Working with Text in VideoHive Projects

The text includes just 1 or 2 words. The reason is the same, a high speed of animation. The rest of the projects are less dynamic and have more text blocks. The main rule here is the same, to let the viewer calmly read the text and understand the meaning.
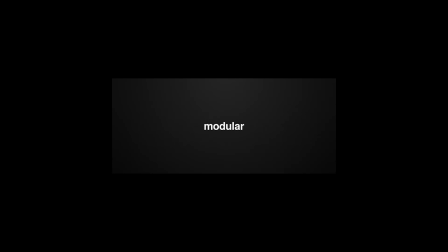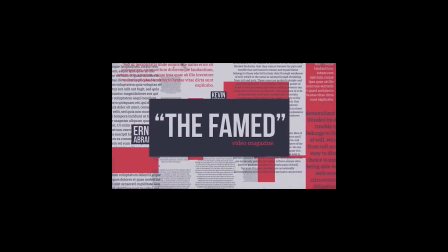(29:35)
Let's have a look at one of the projects in this category. An interesting feature of this template is plenty of text used
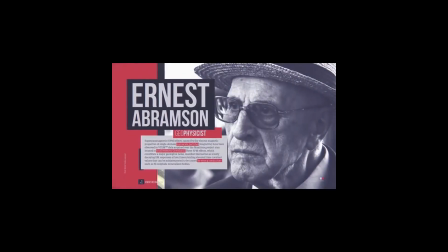(29:43)
not only as a title to the placeholder but also as a design element.
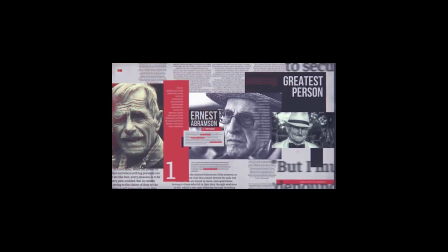(29:48)
The space is filled with text blocks. All the elements are arranged along the z-axis, and the camera is a kind of walking in the space, stopping at the pictures with text.
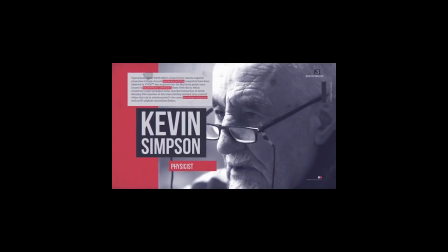(30:00)
It's a great idea, the video is splendid, but it has many mistakes in typography.
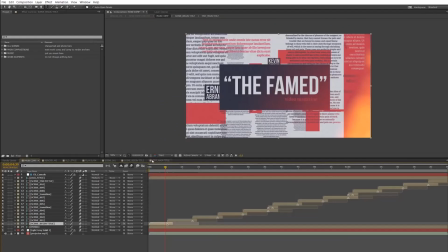(30:06)
The first shot, the title of the project, is put into quotes.
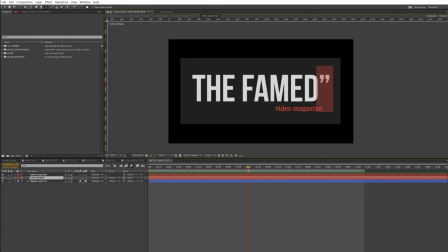(30:11)
In this case, it's incorrect. Here you shouldn't take into quotes the only word marked with a plate. But if you remove quotes, you should make the plate a bit smaller because it becomes bulky.
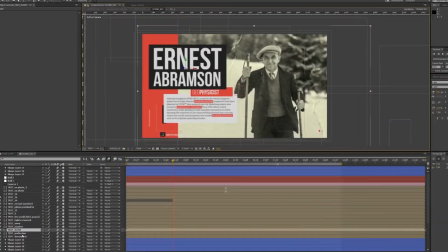(30:29)
In the second shot, the main character of the composition is the image of a man. The text plays a secondary role and explains who is depicted on the photo. The text takes too much space and the text block's arrangement is wrong.
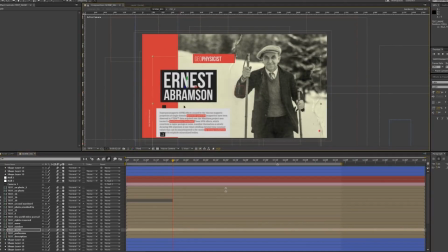(30:44)
The red plate with the title Geophysicist must reveal first and should be placed above the name.
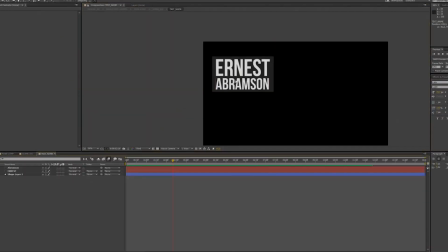(30:51)
It's a short word and you can read it fast. The highlighted letters Geo is a pretty doubtful idea, as the accents are usually put in separate words within a phrase, and highlighting separate letters within one word is incorrect, even if it's a compound word.
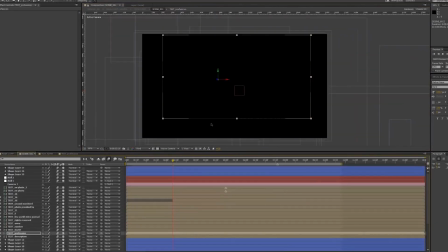(31:10)
Then goes the plate with a name and a surname. It's better to make it a bit smaller, but it should be much bigger than the position.
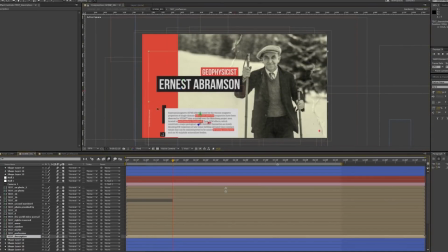(31:18)
The next block is not intended to be read. It's an element of design, a separate quote, and the important phrases are highlighted with a red color.
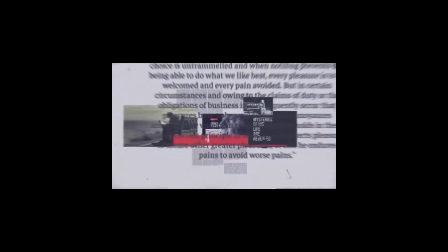(31:28)
It also should be much smaller, so as not to distract the viewer from the photo and the main text block.
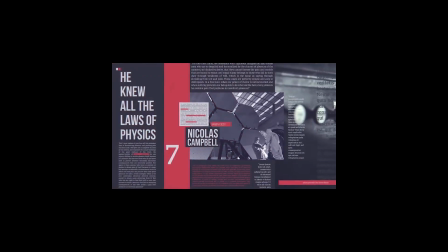(31:36)
Compositions with small blocks filling the space of the shot imitate text columns from a book or magazine.
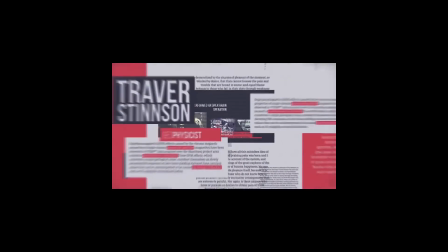(31:43)
Antiqua with serifs holds the line. The line spacing is correct, but the text alignment should go on the left.
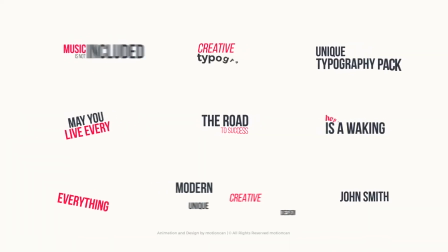(31:50)
Kinetic typography and projects consisting of text only.
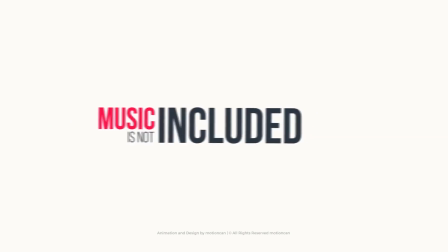(31:55)
It's a very popular project category on VideoHive. Their specific feature is completely no placeholders or just a few placeholders and compositions for pictures or videos.
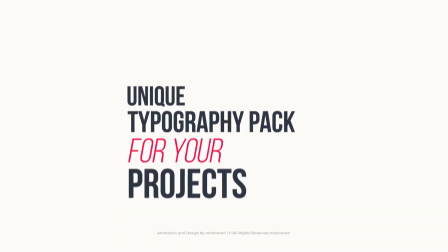(32:07)
In this case, text plays the main role in the composition and takes the most advantageous place.
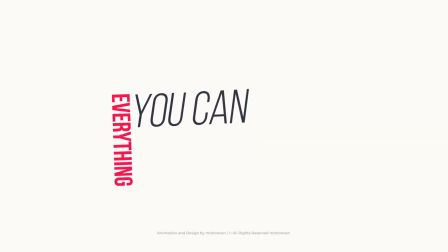(32:13)
You can use both Antiqua and Helvetica. The most popular one is a thick font with separate highlighted words within a phrase. Text blocks can take the central place in the shot, be highlighted with frames and dynamic plates.
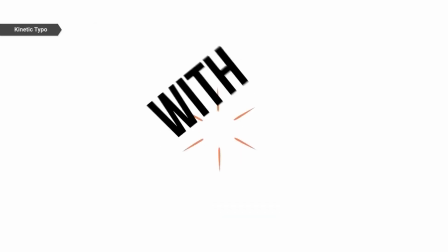(32:28)
In kinetic typography, one text block can consist of words different in size,
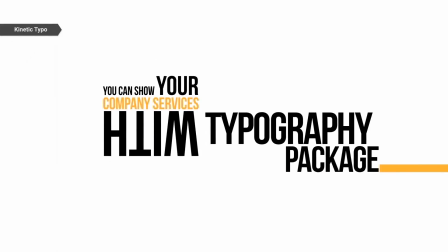(32:34)
color, and font thickness within one typeface.
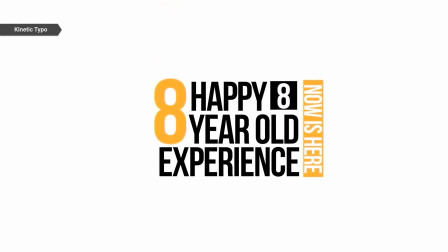(32:38)
The dynamic and the way the text reveals depend on the author's idea and the musical accompaniment of the video.
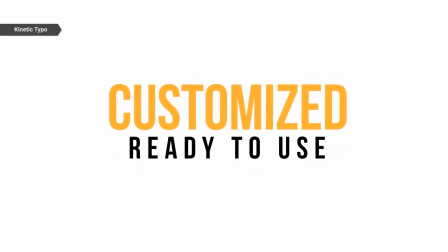(32:46)
The information is given step by step, and during the animation the words already read can be placed vertically,
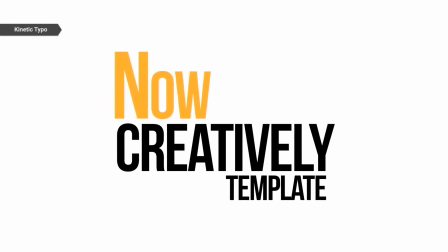(32:53)
and the whole text is being gathered into complex forms.
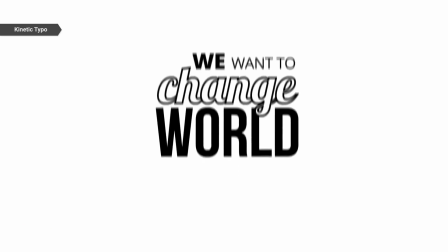(32:57)
In corporate style, there's a word-by-word animation, and very seldom it's letter-by-letter.
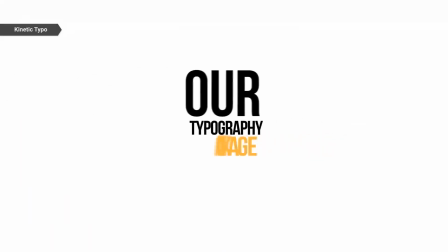(33:03)
Line animation is not used because phrases don't get over one line as a rule.
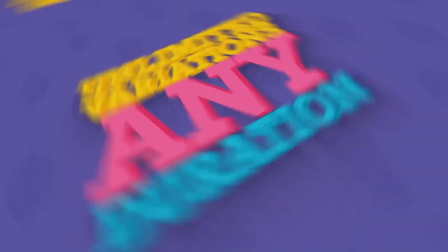(33:09)
Kinetic typography has a great range of visual solutions.